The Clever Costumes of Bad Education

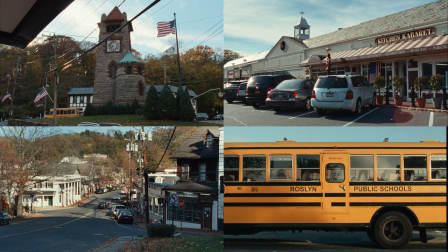0:00 What do these images have in common? In the movie Bad Education,
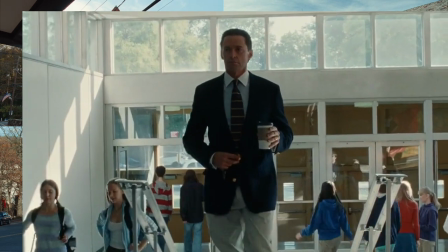0:04 these four establishing shots are our first view into the town of Roslyn, New York, outside the walls of its high school.
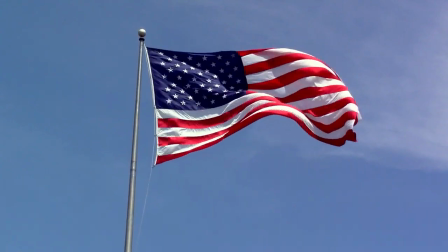0:12 And there's something present in each of them. The American flag. In the first three shots, this is explicit.
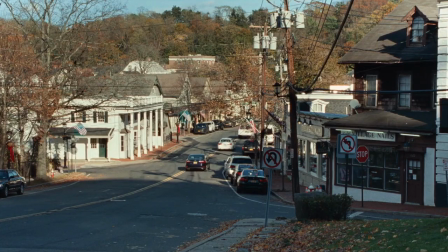0:19 It's not a focal point of any shot, but if we look really close, we can see that each one contains at least three American flags.
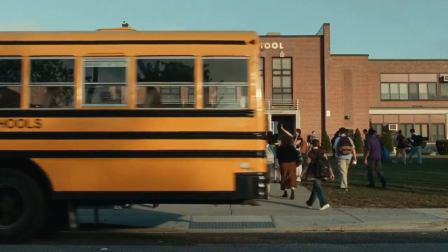0:26 When the bus pulls away in the final shot, before bringing us inside the school, it may at first seem that the flag is now absent, but it isn't.
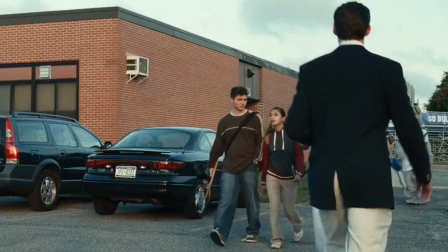0:35 The red-white-and-blue color scheme of the flag is still very much there in the costumes of the students making their way into the building.
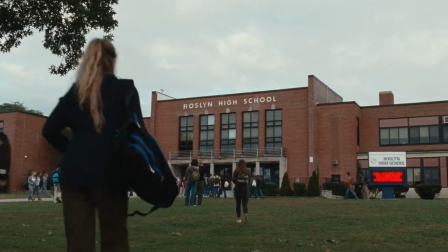0:43 I think it would be easy to brush this off as an arbitrary choice to lend the setting a consistent look,
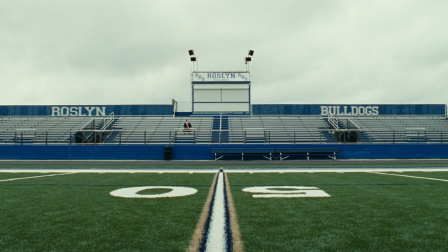0:49 but this costuming accomplishes more than that. For one thing, the color palette lends a certain uniformity to the Roslyn community itself,
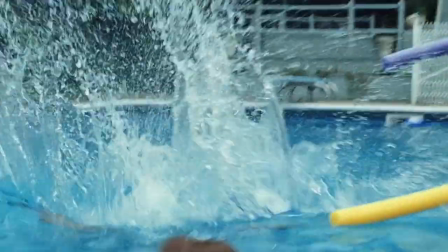0:58 a single identity that sets them apart from the unseen other. But it also acts as a stand-in for the American flag itself,
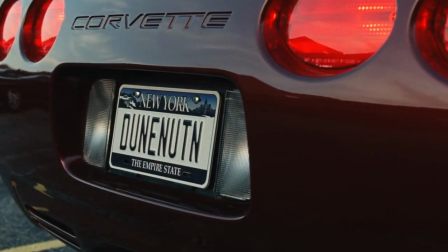1:07 and immediately stirs the image, or at least the facade, of an all-American school.
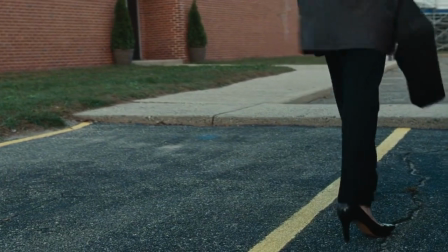1:13 And with that image come certain all-American values.
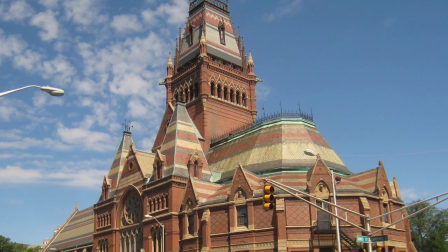1:17 You know, wealth, enrollment in Ivy League colleges, and white heteropatriarchy.
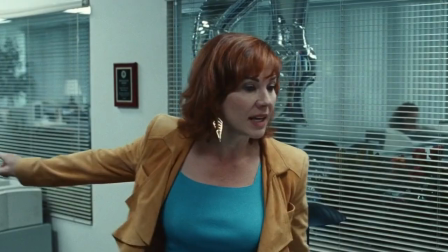1:23 That's something else we quickly learn about the students, parents, and staff. Nearly all of them are white.
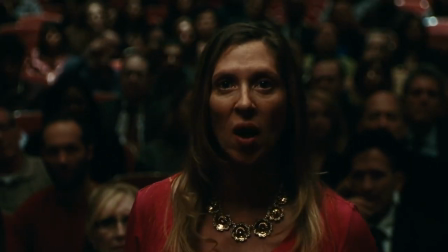1:30 Even if we don't consciously realize it, by assembling a large group of people who look similar to each other and dressing them all in a similar way,
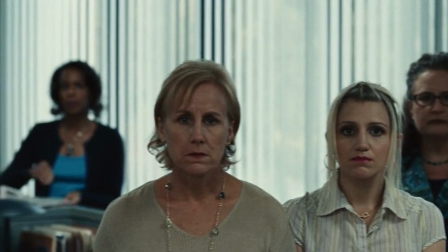1:39 the film very quickly establishes an in-group.
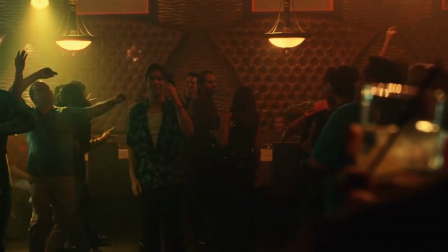1:42 So any character's divergence from this color pattern is something we should take note of, because it might give us clues about whether or not they fit in with the group.
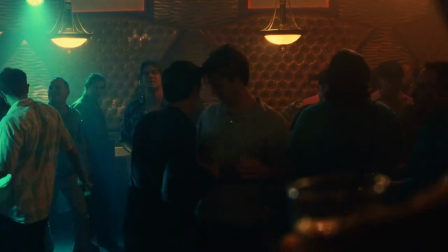1:52 First, though, let's take a look at who does fit in.
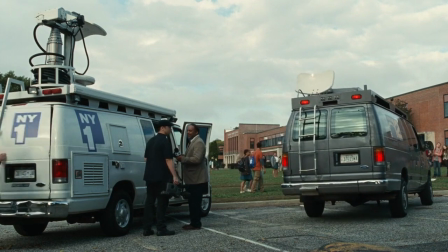1:56 Bad education fictionalizes the real-life story of an embezzlement scheme, where, over a period of eight years,
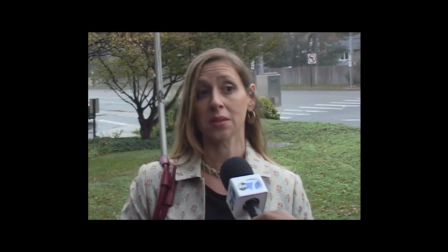2:04 multiple school administrators siphoned a total of $11.2 million off the budget of the Roslyn Union Free School District.
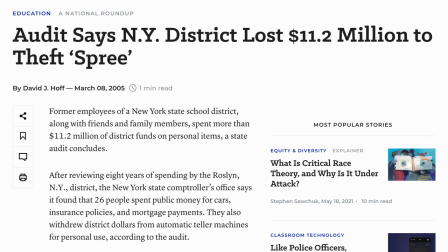2:13 That's right, each year, on average, almost $1.5 million went missing without anyone noticing. And it's not just anywhere that that kind of money could go missing. Nassau County, where Roslyn is located, is consistently ranked as one of the wealthiest counties in the U.S., though they just can't seem to crack the top ten.
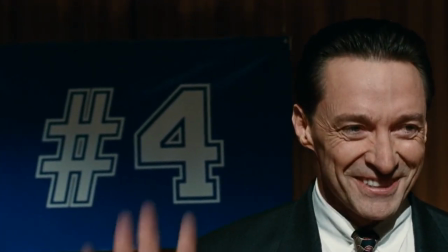2:34 And at the very beginning of the movie, we find Superintendent Frank Tassone in a very similar position.
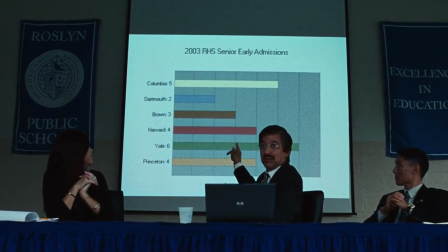2:41 Along with school board president Bob Spicer, he's trying to get Roslyn's school district to the number one spot in national public school rankings.
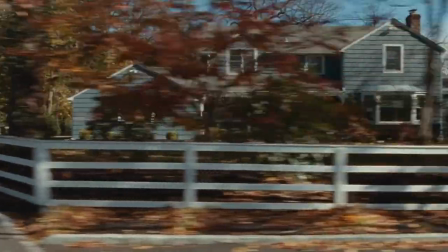2:49 A high ranking means higher property values,
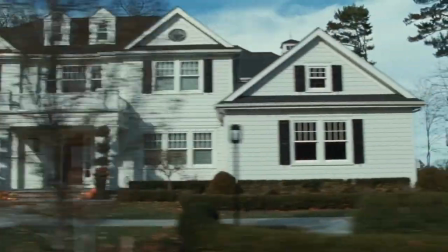2:53 which means higher property taxes to fund the school's budget and line the pockets of the administrators like Bob and Frank.
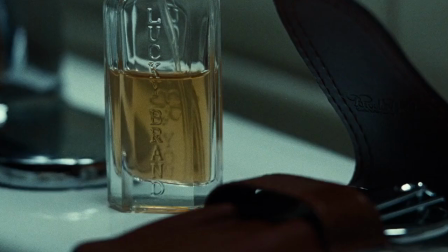3:01 When we first meet Frank, he's in the middle of an elaborate grooming routine.
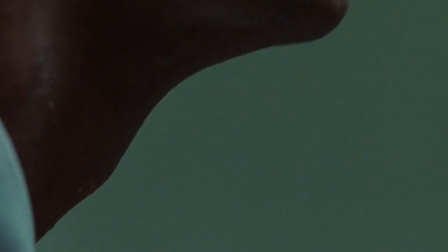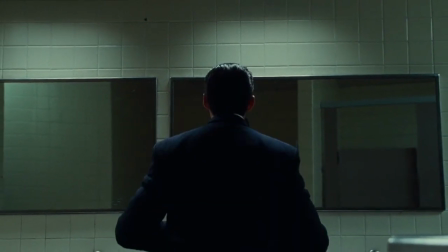3:13 It's almost like a religious ritual, and the angelic choir in the soundtrack underscores this.
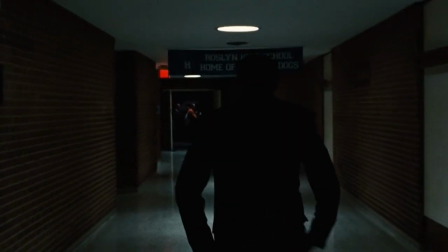3:20 Framed from behind, Frank walks through the dark, barren hallways of the high school.
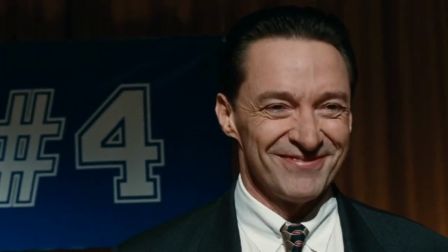3:25 He's dressed sharply, and the red, white, and blue of his tie matches the outfits of the school board members who greet him.
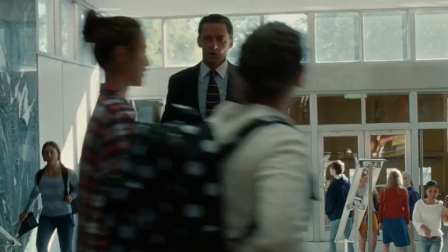3:33 During school hours, the student body makes up a massive wave of red, white, and blue too, and Frank is really in his element here.
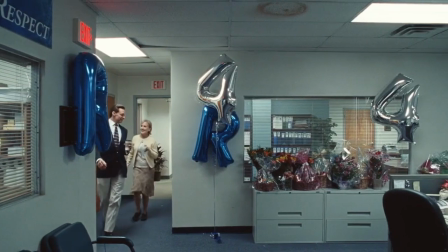3:44 We might see a couple more neutral tones here and there for balance, but nobody sticks out too much.
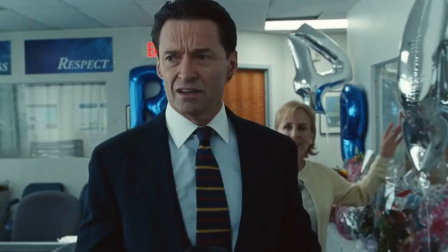3:49 It's like one happy, homogenous little world. Right?
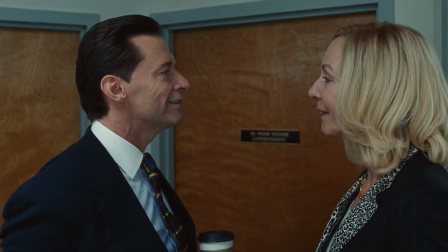3:57 The first real challenge to our red, white, and blue color scheme comes in the form of Assistant Superintendent Pam Gluckin's niece, Jenny.